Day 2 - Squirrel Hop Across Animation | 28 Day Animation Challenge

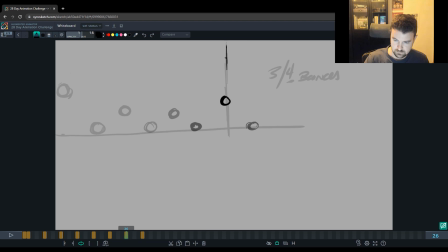And we're just going to keep in mind that it's kind of disappearing here and there's a ground. Now this isn't like a great 2D animation software, so I can't easily make like a background or everything, but this gives us the idea.
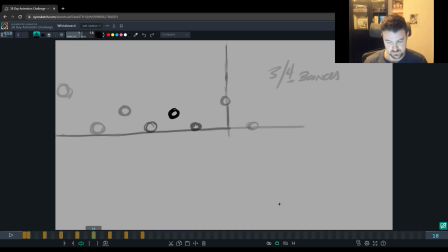Okay, so we got like the key poses of what's going to happen through there. Remembering what we did for the vertical ball bounce, we want to give these bounces a sense of weight.
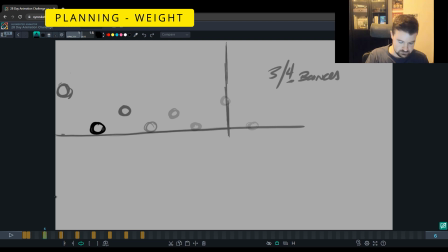So we want to favor this eye position, right? So we're going to go, say, about halfway through here.
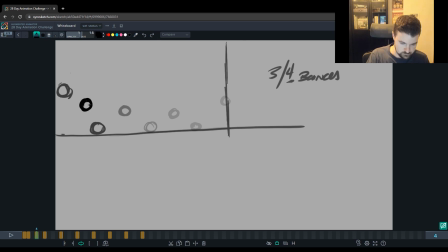And we're going to really make sure that this ball is higher up than it is down. Maybe we push it even more. Maybe it's something like that. Okay. And then maybe here,
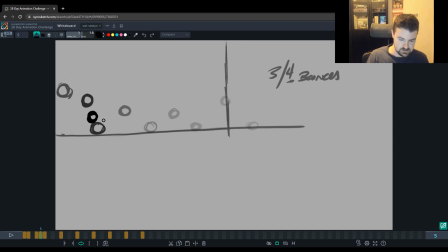you know, it's coming down finally. Actually, why don't we go ahead and make that a stretch frame?
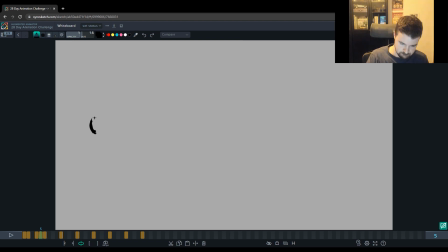And then here, we're gonna squash it. Okay, so we're gonna make it shorter, wider. And then here, as we're leaving, right, we're gonna stretch on the way out.
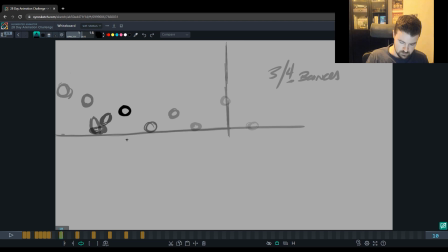And then I wanna go through and really make sure that each of these bounces are favoring the top with the breakdown. So this is a breakdown key where it's halfway in between our two key poses.
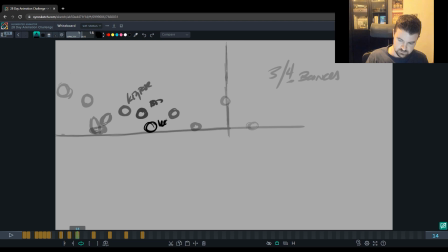So you got a key pose here, key pose there, and then there's a breakdown there. Okay, so it's telling us, that breakdown is telling us how we get between our key poses, how we get through that move.
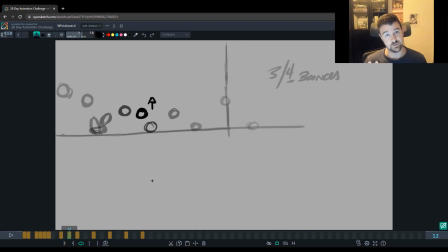And because we're favoring the top, it tells us a lot about the weight of this ball, right? The other thing we're doing here, and I'm doing it automatically, we haven't really called it out yet with the first challenge. We're creating arcs. That is a principle of animation.
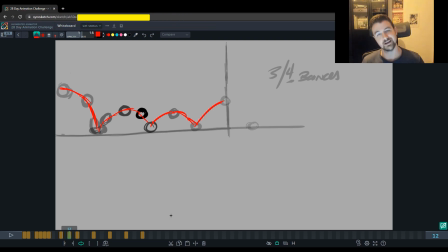Most things tend to move in arcs. They may not be perfect arcs, but in real life, most things move in arcs. I'd say that's a lot to do with gravity, the spin of the earth, and everything.
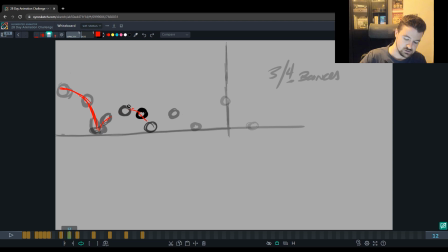And in animation, if you don't have a clear arc as something is moving, it tends to look more robotic or just very hard for our eyes to track it.
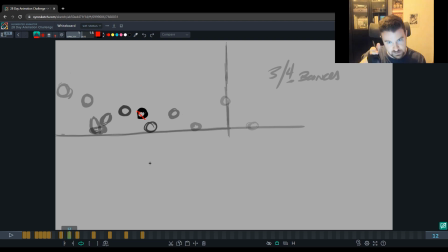Because really only robots can move in a perfect straight line and separate their joints to do so. So we want to have arcs throughout this ball bounce. And
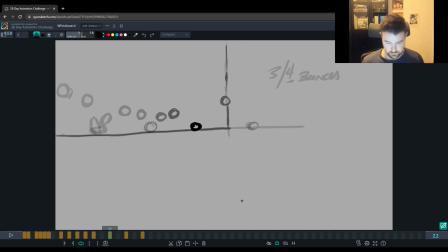this is the first part of our squirrel, right? We're pretending that this squirrel is kind of boing, boing, boing, boing, going through the scene, maybe going after some kind of acorn. And then here at the end, we're going to have another breakdown.
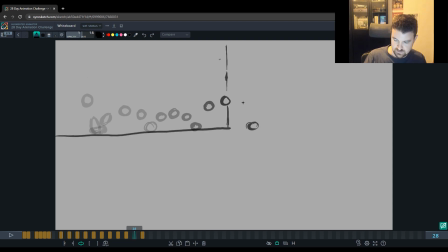It's coming up to the top very quickly. One more breakdown halfway through there, giving us our ball bounce. Boing, boing, boing. Right, so we're almost 2D animating this thing all out here. We're playing around with how much time we have.
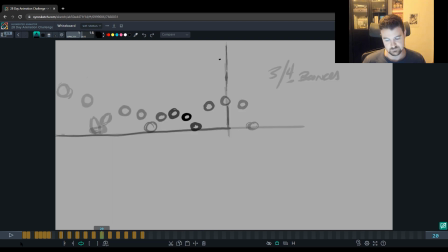We're pushing our timing and spacing, all that good stuff. And we're just focusing on this ball bounce first. This is like the body of the squirrel, right?